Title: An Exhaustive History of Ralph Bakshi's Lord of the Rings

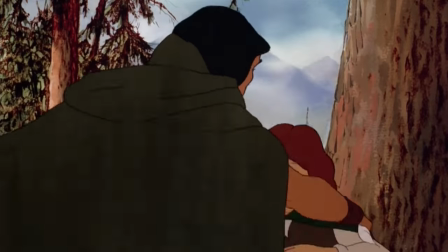It matters. We still have a long road and much to do. Why? We've no hope without Gandalf.
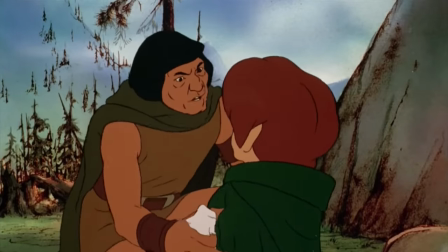You know that, Aragorn. Then we must do without hope. There is always vengeance.
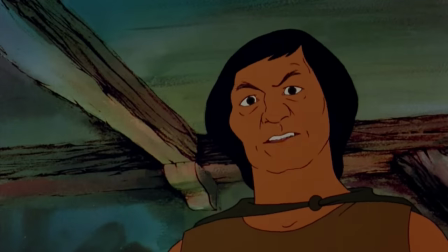Gruff yet warm, there's a lot to love about this performance.
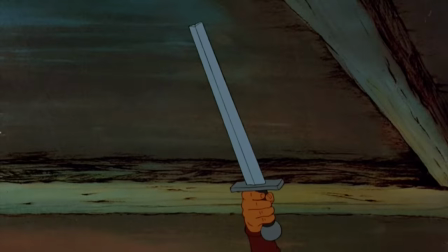Jon Hurt was a great actor, and he absolutely has a world-weary charisma that really works here.
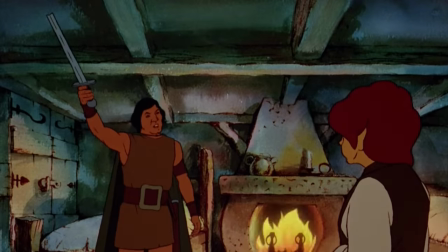It's fantastic. I love it. And it meshes well with Bakshi's naturalistic filmmaking sensibilities,
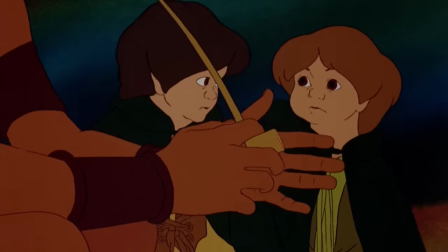this version of the characters that are not so much the protagonists of a fantasy epic, but just some dudes trying to solve a problem.
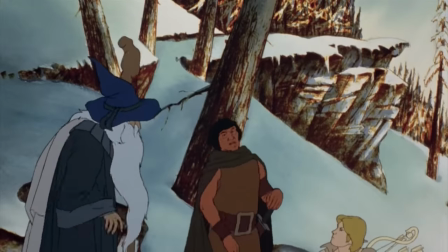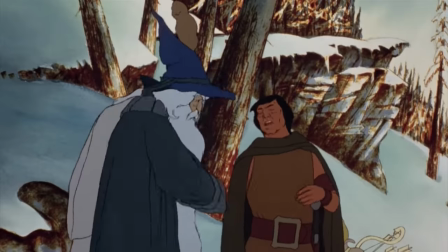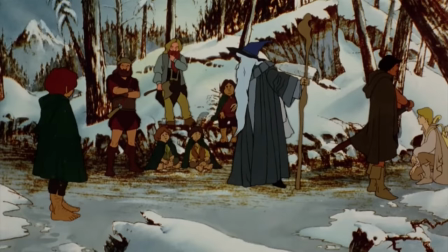While Bakshi is bad at pacing and action, he's got a good sense for the interplay between characters,
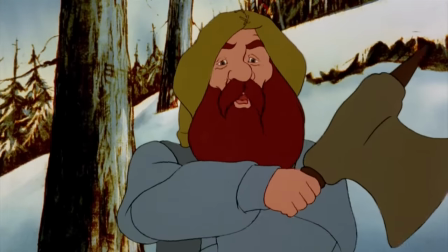and the film's best moments come in snippets from these interactions, the dynamics of conflict in dialogue,
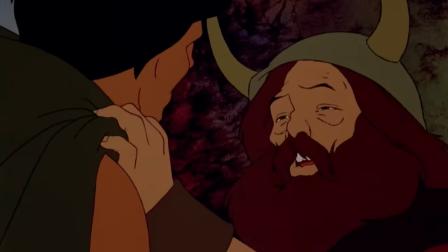and the small physical actions that punctuate those moments. Scenes like Boromir's death hold sufficient dramatic weight, the reference acting,
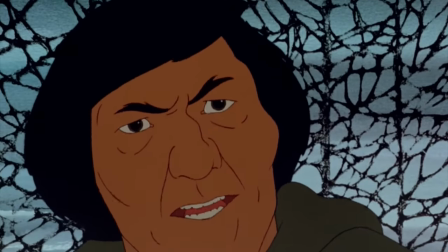animation, and vocal performances all come together and really work in a way that shows off the film at its strongest.
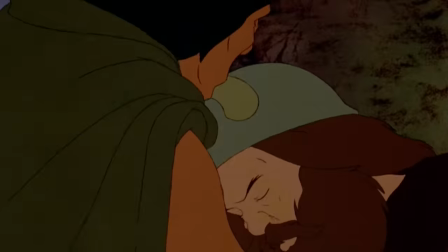Just the clink and clank of equipment, the subtle atmospheric wind,
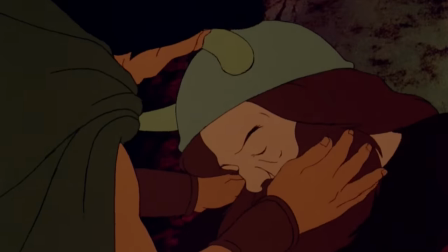and a mature tenderness as the three pay respects to a fallen comrade.
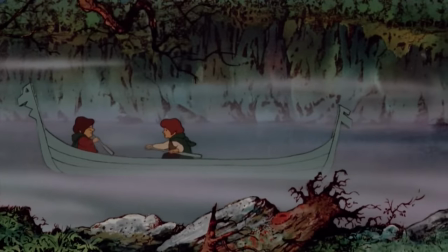And there's little moments, just great touches of detail, like Sam and Frodo paddling in opposite directions as they debate the next course of action,
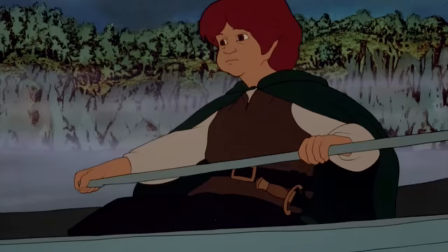where the rhythm of it is spot on, a fantastic little flair that communicates the emotion that underlies the dialogue.
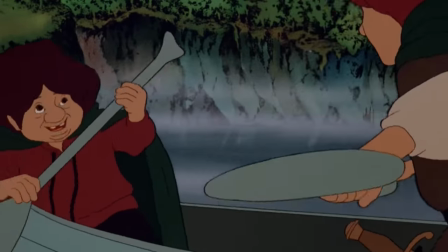It's a keen physical detail that a lazier production would miss.
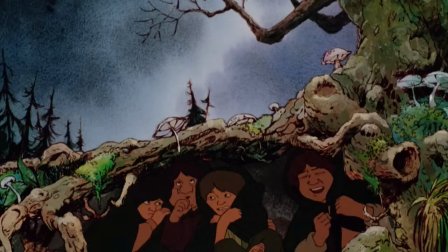The twitchy, feral movements of the Black Riders is a weird creative decision, but I think it works.
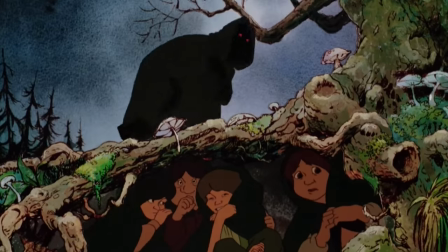It's unsettling and menacing in an unusual way,
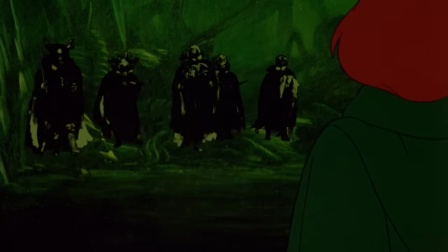though it does get a little odd when the Nazgul simply stop behaving like this after The Prancing Pony. Again, consistency is a problem. There's also small adaptational decisions.
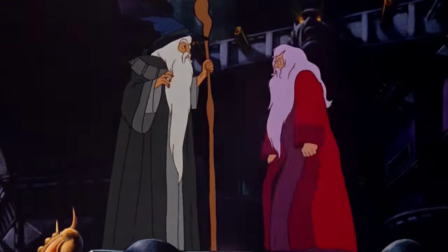Lord of the Rings is so big and sprawling that basically any cinematic adaptation will have to pick and choose what it includes and what it doesn't,
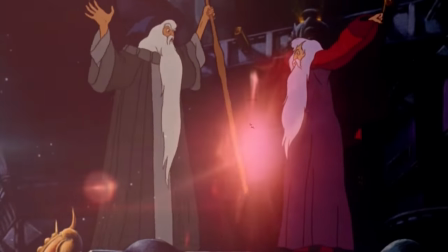for as comprehensive as the Jackson films are, there's a lot they had to leave behind.
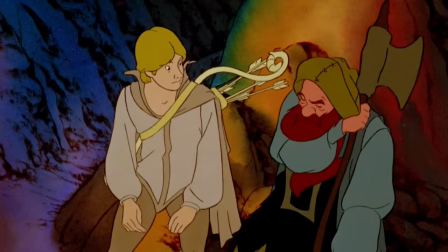Like this little moment after Gandalf opens the door to Moria.
So all you had to do was say, friend, and then turn.
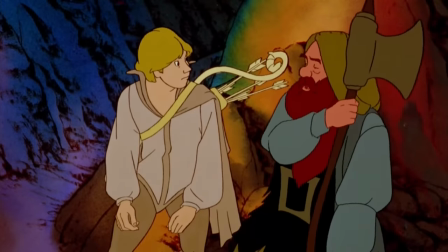Those were happier times.
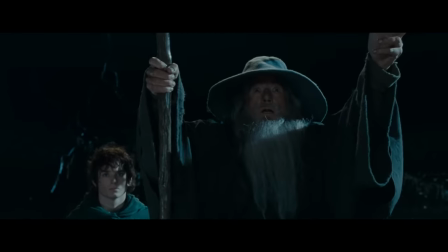It's a great little touch to include because the whole joke of the door to Moria for the reader is that they're overthinking the problem.
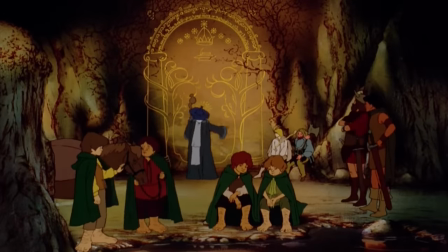That the troubles facing the Fellowship, the rise of Sauron in the East has created a culture of fear,
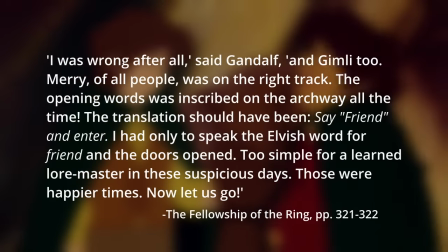a culture of security and paranoia that leads Gandalf to assume the answer is more complicated than it really is.
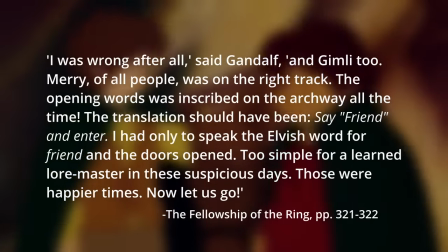It's a melancholic point about how the people of Middle-earth have grown apart,
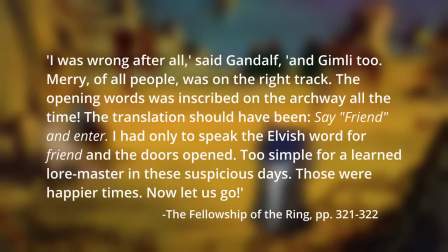distrustful, and isolated, to the point that even being asked to say friend feels like a trick.
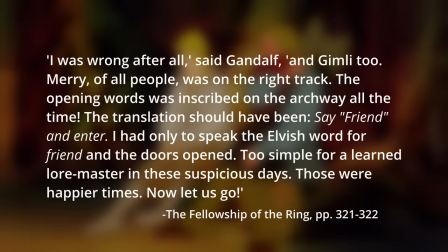It's a good detail to include.
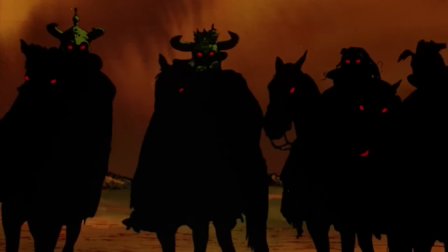Bakshi's film is basically the only adaptation to include Frodo's defiance of the Ringwraiths at the Ford.
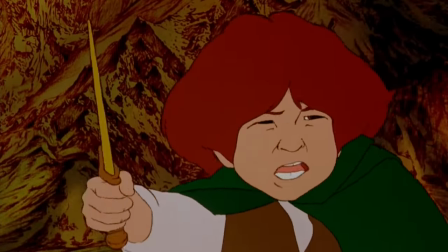By all their shire, you shall have neither the ring nor me!
I also really like the introduction, presented as a shadow play.
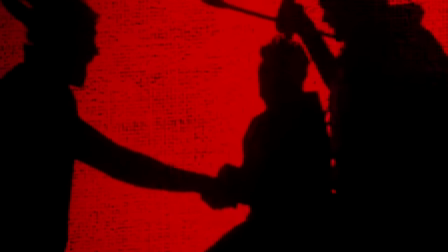It's cheap and poorly acted and looks like a community theater, but that's what I find endearing about it.
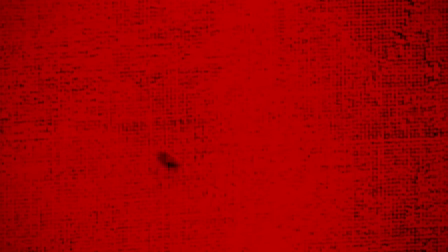Like, it could just as well be an in-universe performance of myth.
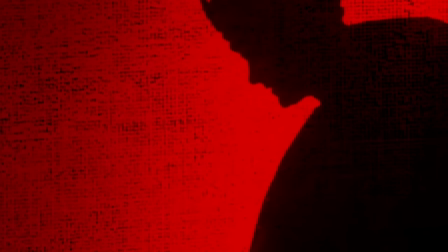You've got actors who are clearly trying to avoid hurting each other with their prop swords
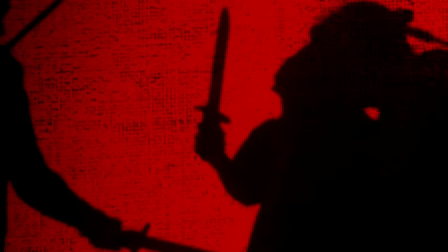and are miming slow motion instead of actually shooting the footage in slow motion,
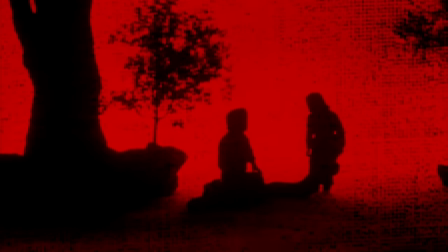and it's clearly taking place on a stage, but the fact that it's so evidently low budget, I don't know, I find it charming.
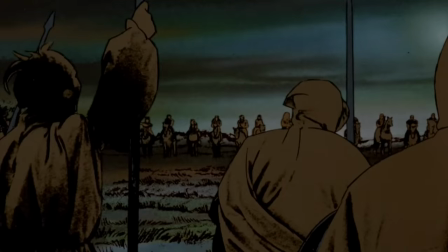Now unfortunately for all the things that I do enjoy about this movie, all the things that I think work or are at least admirable for their ambition,
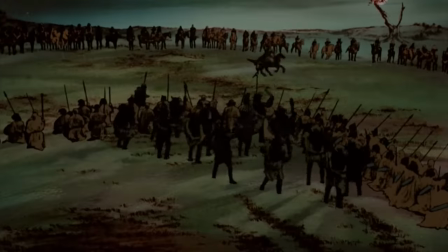there's a lot that doesn't, either failing entirely or just not quite coming together into a cohesive whole.
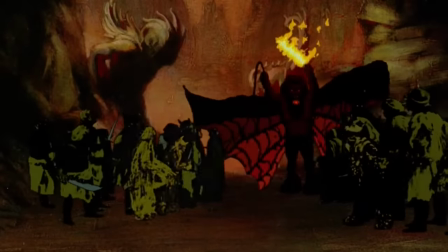Like, for example, the Balrog. Alright, so a bit of a sidetrack with the Balrog here.